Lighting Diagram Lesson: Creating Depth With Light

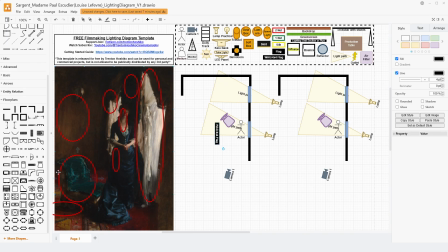(12:21)
This edge on the far left of our frame still is having some illumination to it, but that is something that you could do to help bring this down just a little bit. Similarly, if we aren't getting enough exposure ultimately then in the space, you could use something like a space light.
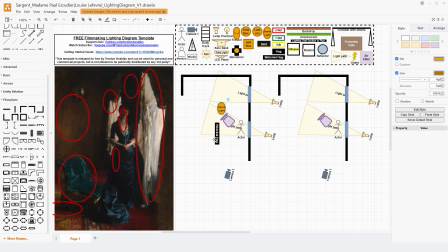(12:40)
I'd probably put the space light towards the middle of the room. That way you can have it be very omnidirectional, and that would be mostly geared towards illuminating the space and making sure you can control that contrast of that light dark light pattern.
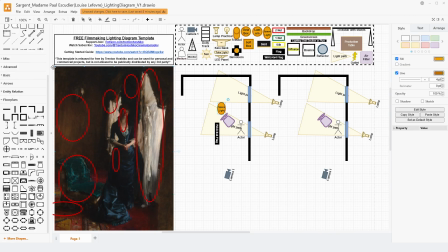(12:54)
So having a space light there, you'd probably have to boom it. It could be just out of frame on the left of the frame here, but having something to just kind of create a very even lightening of some of that shadows would probably be important,
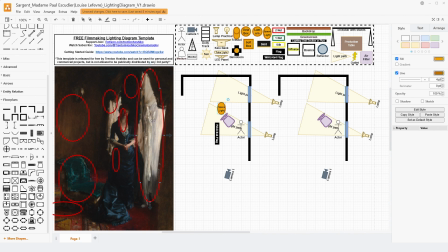(13:09)
because otherwise you're having a really stark contrast between these windows and the walls that are not being illuminated at all. And this is just kind of to simulate some of that light bouncing around in the room. Similarly, you could use something like bounces to help bring some of that light back into the space.
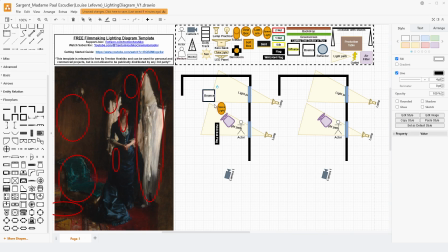(13:28)
You could put that just, outside of frame back here to bounce some of that light back into the space, and so it's not just, falling off then. That would really depend on the kinds of space that you're filming in, especially if it is a stage versus if it's a location. And so the bounce here would be to help bring some back into the chair itself,
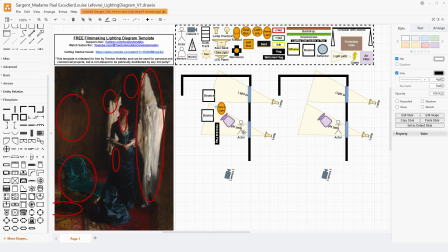(13:47)
while also making sure that we're not bouncing it back onto her, because we want to have that dark side there. And there even is some artistic manipulation here in that her face's shadow on her right side isn't as dark as her hip. The bounces and the wag flag negative fill are going to help us
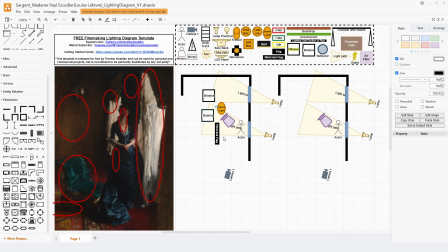(14:06)
control that contrast and control how much light is spreading around in the room. The space light also helps us achieve the exposure that we want, while making it very omnidirectional and even lighting all around, so that we don't have that competing with our lamps outside of the space casting into the room.
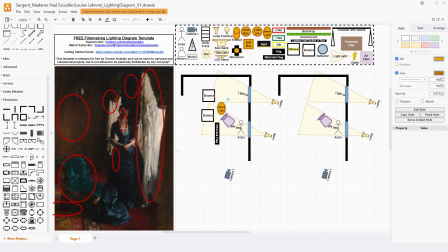(14:24)
Our main goal here is to make sure our frame allows us to have that light be motivated by these windows, diffused by these curtains, and have our actress have her face be shaped by the light coming from those two windows.
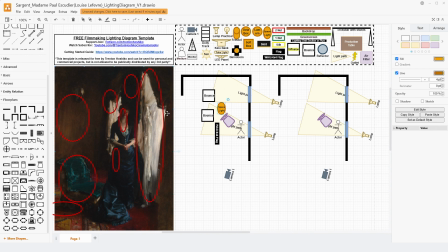(14:38)
We don't want to have too much on the inside here that competes with the shaping that we're getting from the windows themselves. And especially if she, came from our camera left, walked in, looked out that window, and then walked up here, we're creating these kinds of pockets of light.
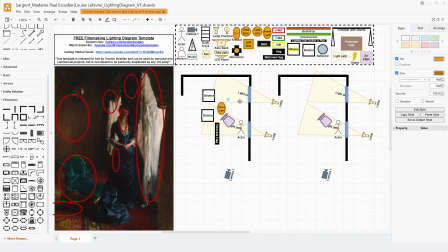(14:54)
We actually have two wholly separate pockets of light, one at the back here and one at the front, and that helps us create that mise-en-scène a little bit and make that space more dynamic. This space light placement here also would help us control the darkness of this middle area between the two windows.
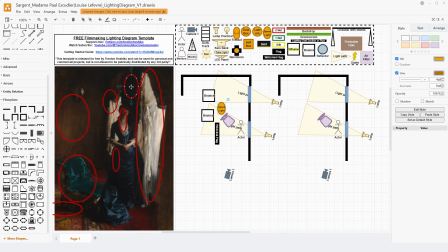(15:13)
We don't want to be completely blacked out, because even here, the darkness of that middle area is still, in my opinion, less dark than the side of her dress. And so here we have two different but pretty similar methods.
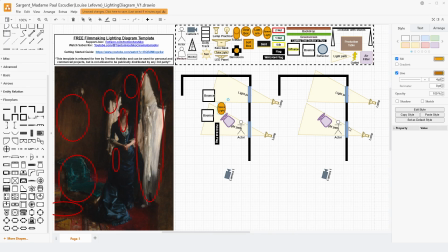(15:26)
The cheaper one over here would be to have two lamps, and the option on the left here has a little bit more control in terms of your ability to expose and your ability to control the contrast, especially on the subject. This one would take a little bit more labor and a little bit more setup and a little bit more equipment.
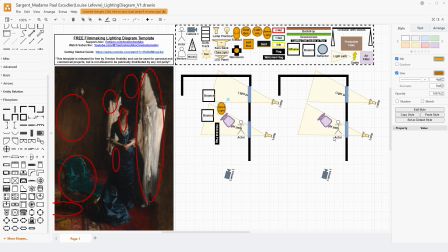(15:45)
This one would give you less control but save you a little bit of money. So it really depends on what your needs are for your specific shot. I personally love hiding diffusion with things like curtains like this. I think it's really cool and I think it's really effective. It helps bring the viewer into the scene itself.
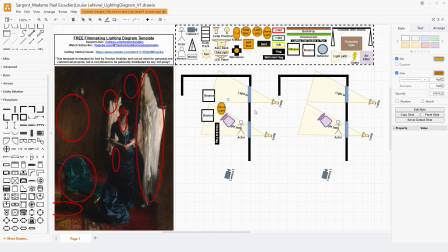(16:02)
And I think it's very important to talk about creating pockets of light for your actors to actually play within. We have the one on the back and we have the one in the front. So like I said, if she walked through, we would get this illumination on her right side of the face facing our camera as she walked up to this window.
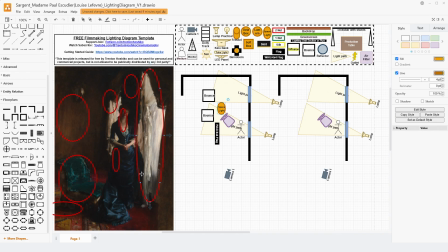(16:19)
And then as she turned, she would step forward and she would enter darkness as she reached between the two windows. And then once again, enter into the light, but only on one side of her face once again.